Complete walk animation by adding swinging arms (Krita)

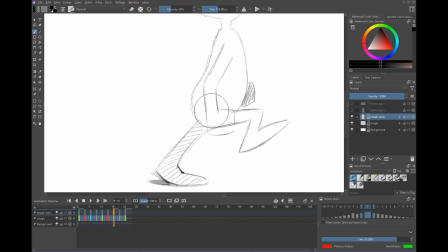(8:18)
That should lock down the upper arm. Let's say the wrist here, it's going to there. So again, lower arm, roughly in that area. I won't be a million miles away. Now here, it's probably from this point to there, probably easy enough to onion skin that from red to green.
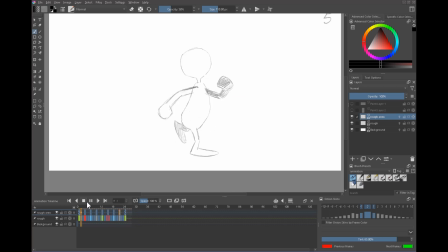(8:35)
All right, let's see how this plays. Now we're going to still have gaps, but we're starting to feel it now that, okay, it's not too far off. So let's go back. And at this point, it's just a grind of doing in-betweens. Before I do all these in-betweens, let's do some diagnostics. So I have these paint layers that I've been using for, it's not an animated layer,
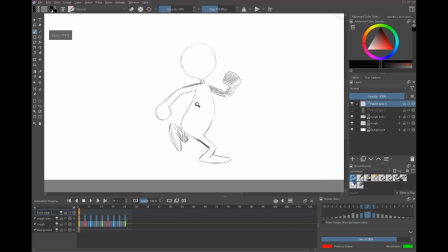(8:54)
it's just a single frame. So what I'm going to do is just do a plot, and I'm going to pick one of these joints,
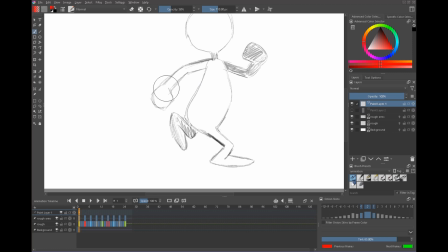(8:59)
pick a nice bright color that I can't confuse. And I'm going to pick the middle point of the wrist right there. Let's put opacity right up. Red dot, and that is frame number, well, I'm calling it one, but it's actually for the low point. Number it right, and I'll go forward to the next wrist, and that is seven.
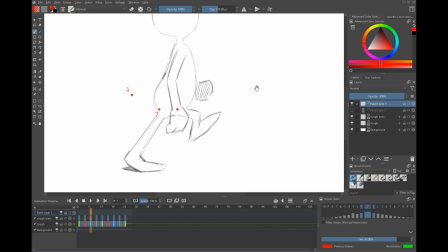(9:16)
The next one kind of slowing in at the bottom, which maybe I shouldn't do. So the arcs are looking decent enough. Spacing might be a bit odd. So as long as my in-betweens follow that path, I think we will get away with these little oddities. And now when I move back, it's sort of following that arc path back again, maybe with a different timing and spacing.
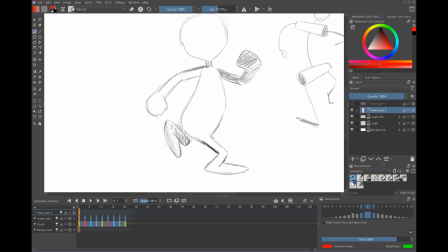(9:34)
So that's not too shabby. Let's open this other paint layer here. I'll pick blue for this one so I don't get confused. And blue, and just go forward frame by frame. We used to do this on paper as well. This would be a somewhere we're going behind the body here, so who knows.
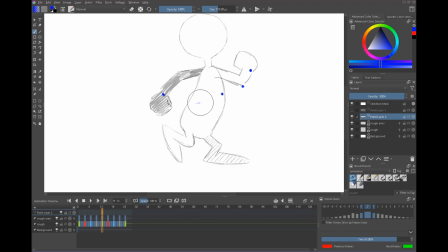(9:48)
But it does give me an idea that the hand behind the body will be somewhere in that area, and again behind the body here. That's just unavoidable with a body part that's out of view. So that's not too bad. So we have a nice little seesaw back and forth there. We have a nice little seesaw on the red one as well. So I'm not too worried. Let me undo some of my slop there.
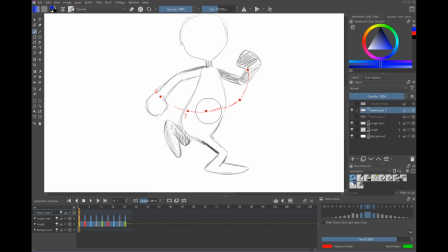(10:07)
Okay, so the red one, again, these are all a few frames apart, and they have put a orange. So when we do the in-betweens here, there's a possible stiffness here, where number 7 or number, I think it's 10,
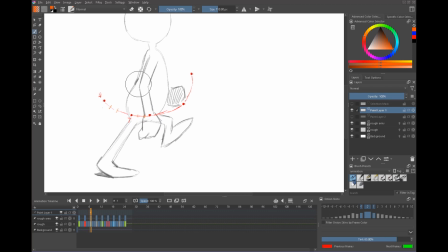(10:26)
this one here, I suspect number 10 should probably be brought forward, because that will then open up the spacing between 7 and 10. So maybe move that to about here. So the danger would be we're losing some momentum here. So I think this is a good spot to make this little correction.
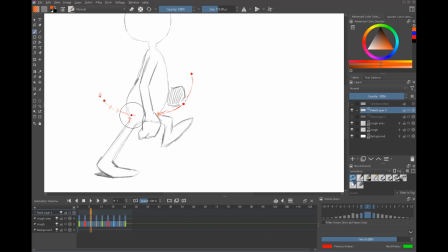(10:45)
And you can see how using this plot system detects arc errors and spacing errors. So let's use that as a guide. And I might even move 7 back a little bit too, just to be on the safe side. So let's do that. So I'm going to use this as my reference as well. So that'll be 7, 10.
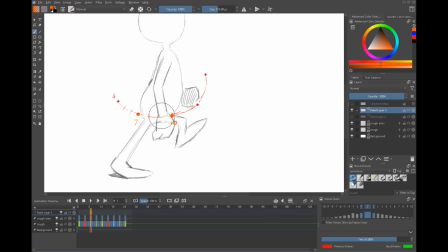(11:05)
And if I space these in-betweens here like that, in-betweens there, here, and then we slow into the top. I could even be more aggressive with this.
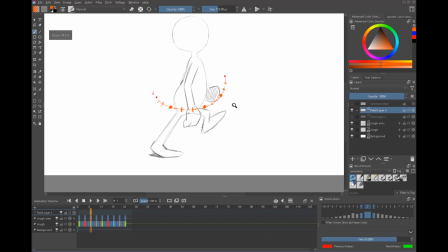(11:16)
That's better. It's fairly subtle. So that obviously doesn't fix the animation itself. So to do that, I have to go to the arm level. And luckily we have this on layers. Oh, I need to just select the one arm there. That's the corrections being made to here.
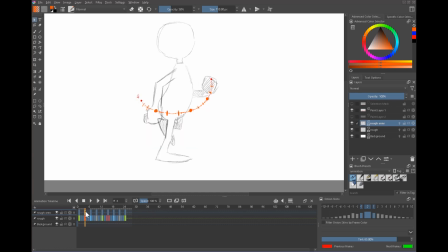(11:34)
There we go. So now 4, 5, 6, 7, 8, 9, 10, 11, 12, 13. And I think we can probably pull that up as well, just a little bit. And I'm pivoting from the shoulder. It's just the wrist part that I want to change. And that gives us a nicer slow in then to the top.
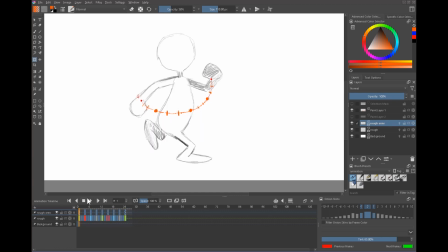(11:53)
And then I'm not going to worry about the one after that. But now that means that we have guaranteed nice momentum swing.
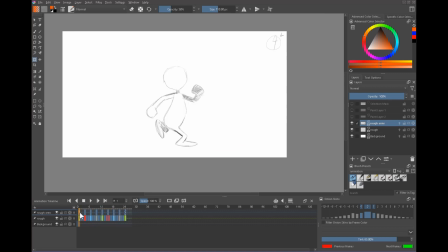(12:00)
It'll be kind of hard to see at this level, but once the in-betweens are in, we'll see that it works.
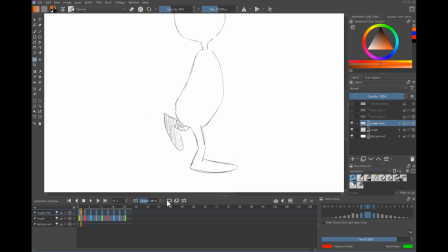(12:06)
So let's start chiseling away. And the in-betweens are just 1/3 favors. The first one's a 1/3, and then there's a half. So they're spaced evenly. I'm not doing anything too really fancy schmancy with any of this. So we're coming from the red one. And so we're favoring the red. 1/3 favor to the red.
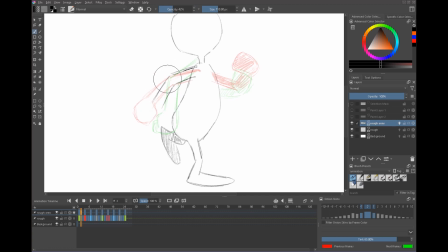(12:24)
We always hated doing favors.